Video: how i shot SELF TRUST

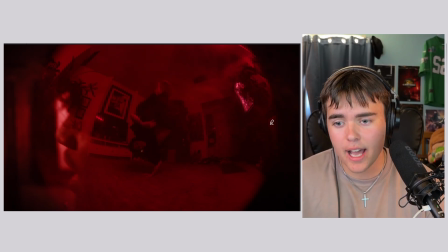[20:33]
It looks like he travels so fast, and it gives his movement a lot more
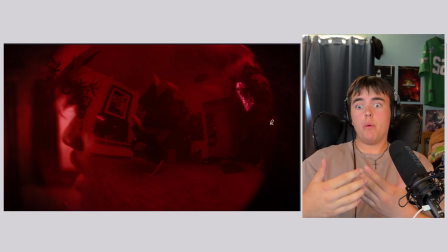[20:39]
pronunciation, because when we're on a wide distorted, everything is further away. It looks further away than on a compressed lens. So when we're shooting on like a 10, his hand looks super far away, but in actuality, it's not that far from me.
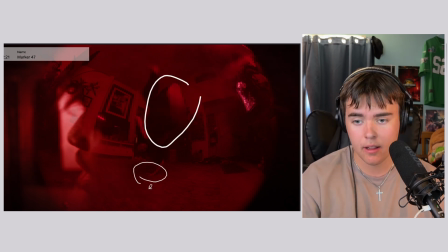[20:52]
So when he sticks his foot out right in front of the camera and freaking kicks it, it looks like he like flew at you.
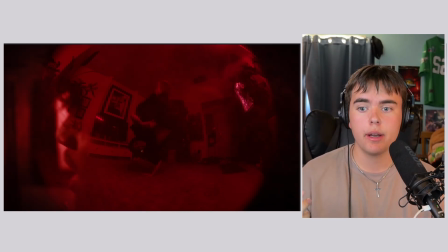[21:00]
So that's pretty freaking neat. But if you want really pronounced movement, that's wide angle lenses are the key. And that's why a lot of music videos use them, is because every movement looks bigger.
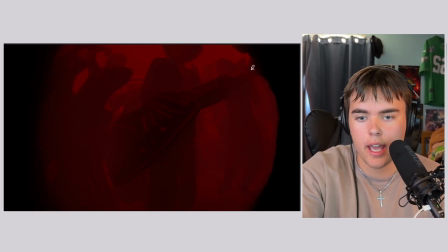[21:11]
This is creating kind of an ugly little digital haze thing, but it's a digital volumetric haze in the actual shot. Like you can see how it's less hazy here than it is way back here. That's done in post.
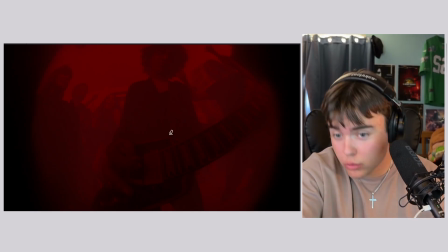[21:24]
And this is a fisheye again. I'm just right up in there. I'm like about to smack his hand. And I'm just moving.
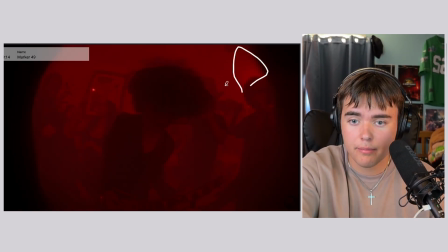[21:29]
And there's backlight from the window. Back over here. It's hitting him from here, and it's silhouetting everyone. And it looks great.
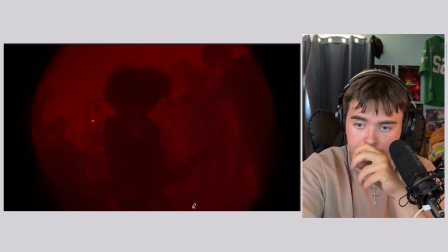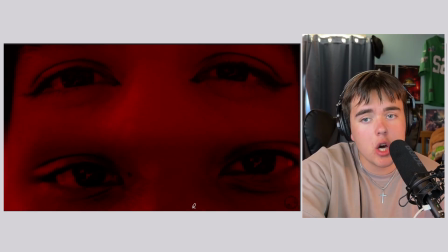[21:43] What do you got that I don't?
We don't need to talk about the eye close-ups. They're not amazing. They're a little crushed. They do the job. Excuse me. They do the job.
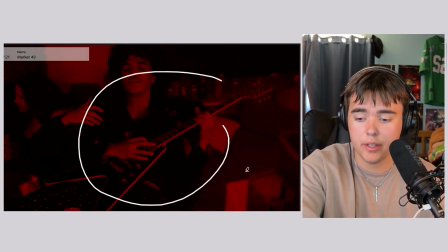[21:57]
He's doing his freaking awesome Michael music stuff,
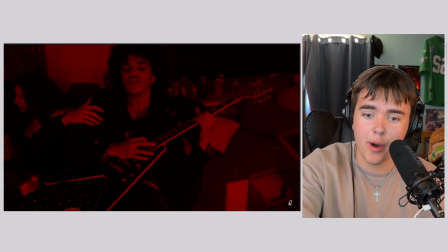[22:03]
crowd surfing in a tiny house, and we're just lighting him from there, that hallway area, and we're standing up on the stairs on like a 40.
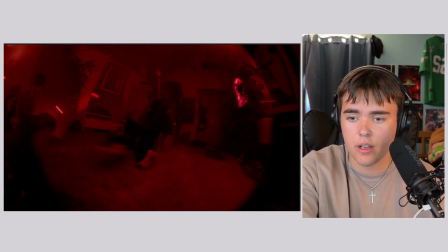[22:17]
And this is all just coverage that we've already talked about, and we're just blending it back again.
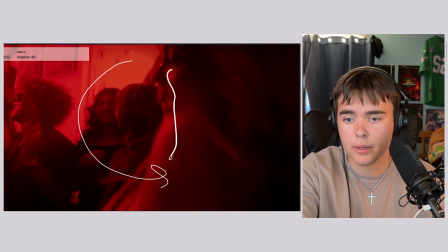[22:21]
Nothing special here, close-up lens, but again, we're wrapping with the backlight, and we're getting these highlights and this contrast, dark, light, salt and pepper, dude.
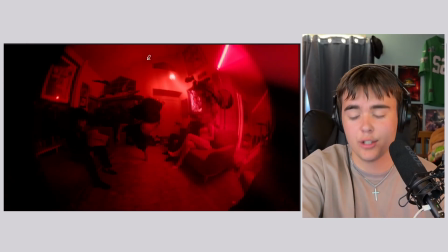[22:30]
Every single shot, it's all the same idea, guys. It's all the same idea. Same idea as before.
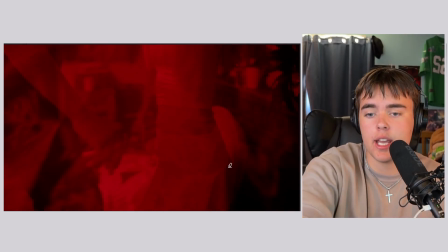[22:41]
That's that linen sheet. There's a linen sheet in between them in here. So this is pretty neat.
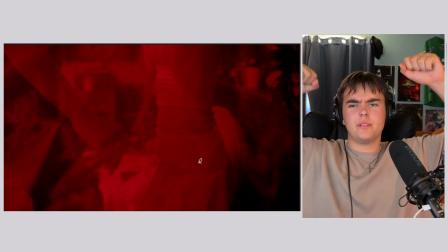[22:47]
That's how we get this weird wavy effect, is we have this piece of like, I don't know what the, it's not satin, but no, it's not satin. I don't know. It's like this thin fabric that we're waving around.
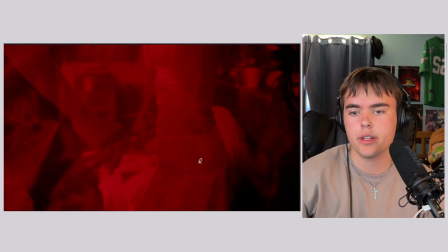[22:57]
It's like a silk in between the actors and the camera, and it creates a really trippy effect.
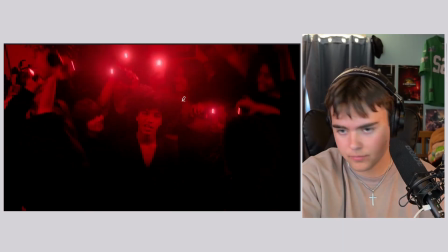[23:05]
Overlay.
I would do it all.
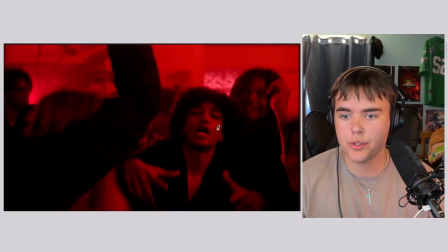[23:07]
And guys, the final chorus, and we're just using coverage from earlier with these little flashes.
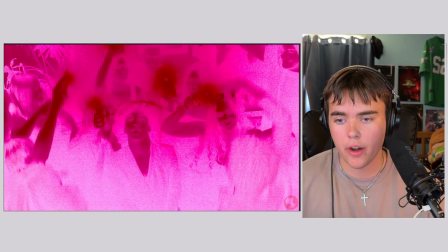[23:18]
Little editing sidebar. If you are curious how I did the flashes, it's so simple. It's frame, invert frame, regular frame, invert frame, back to regular. So it's invert color, invert color, regular. Really fast.
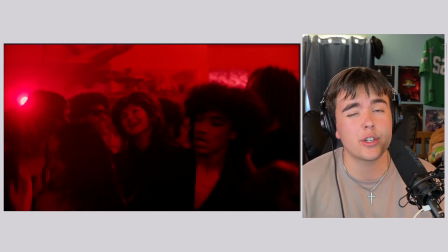[23:33]
And that's a really cool way to transition I found for this music video.
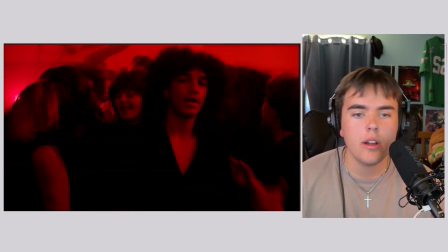[23:39] You back, this time I wanna make sure.
I'm gonna shut up and let you guys listen to the music.
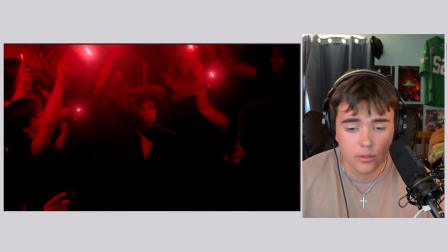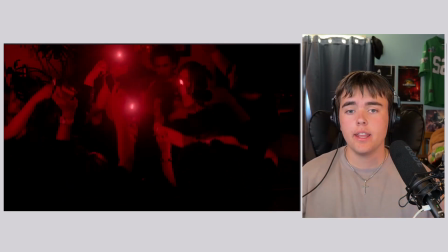[23:51]
And then we fade out.
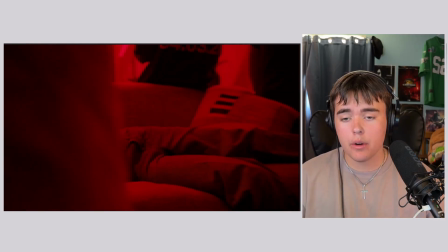[23:55]
And this is handheld. I would have loved to have put this on a Steadicam, but we stabilized it in post.
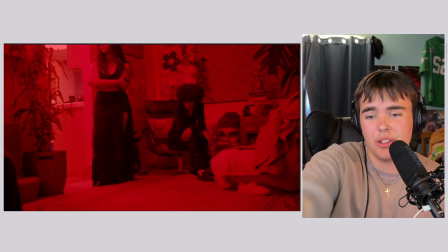[24:00]
You can kind of see wiggles here. A little digital, which I'm not a fan of.
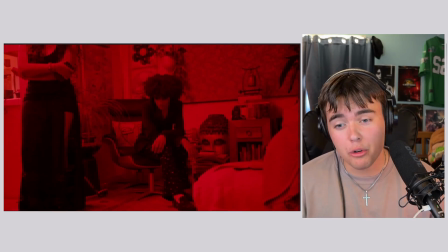[24:05]
I really like practical movement. I think it looks just worlds better always.
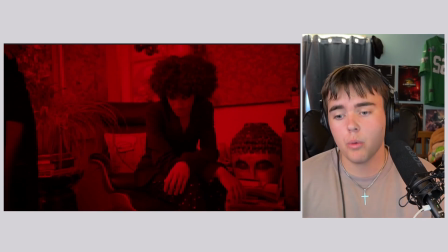[24:09]
I think we can all agree on that. But, you know, you work with what you got. And the space you got and the time you got.
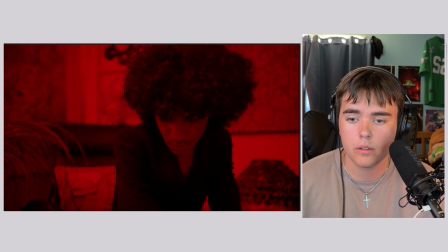So much aura.
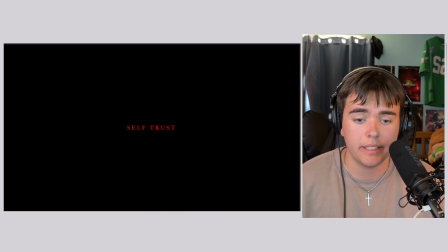[24:29]
And that's the end of the video, guys.
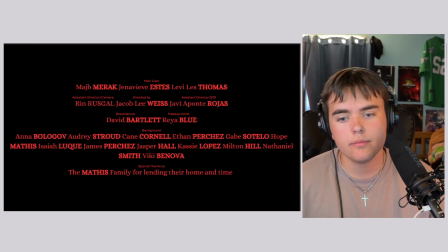[24:35]
Oh, let me show you all the cool people involved, actually. But guys, remember, backlight.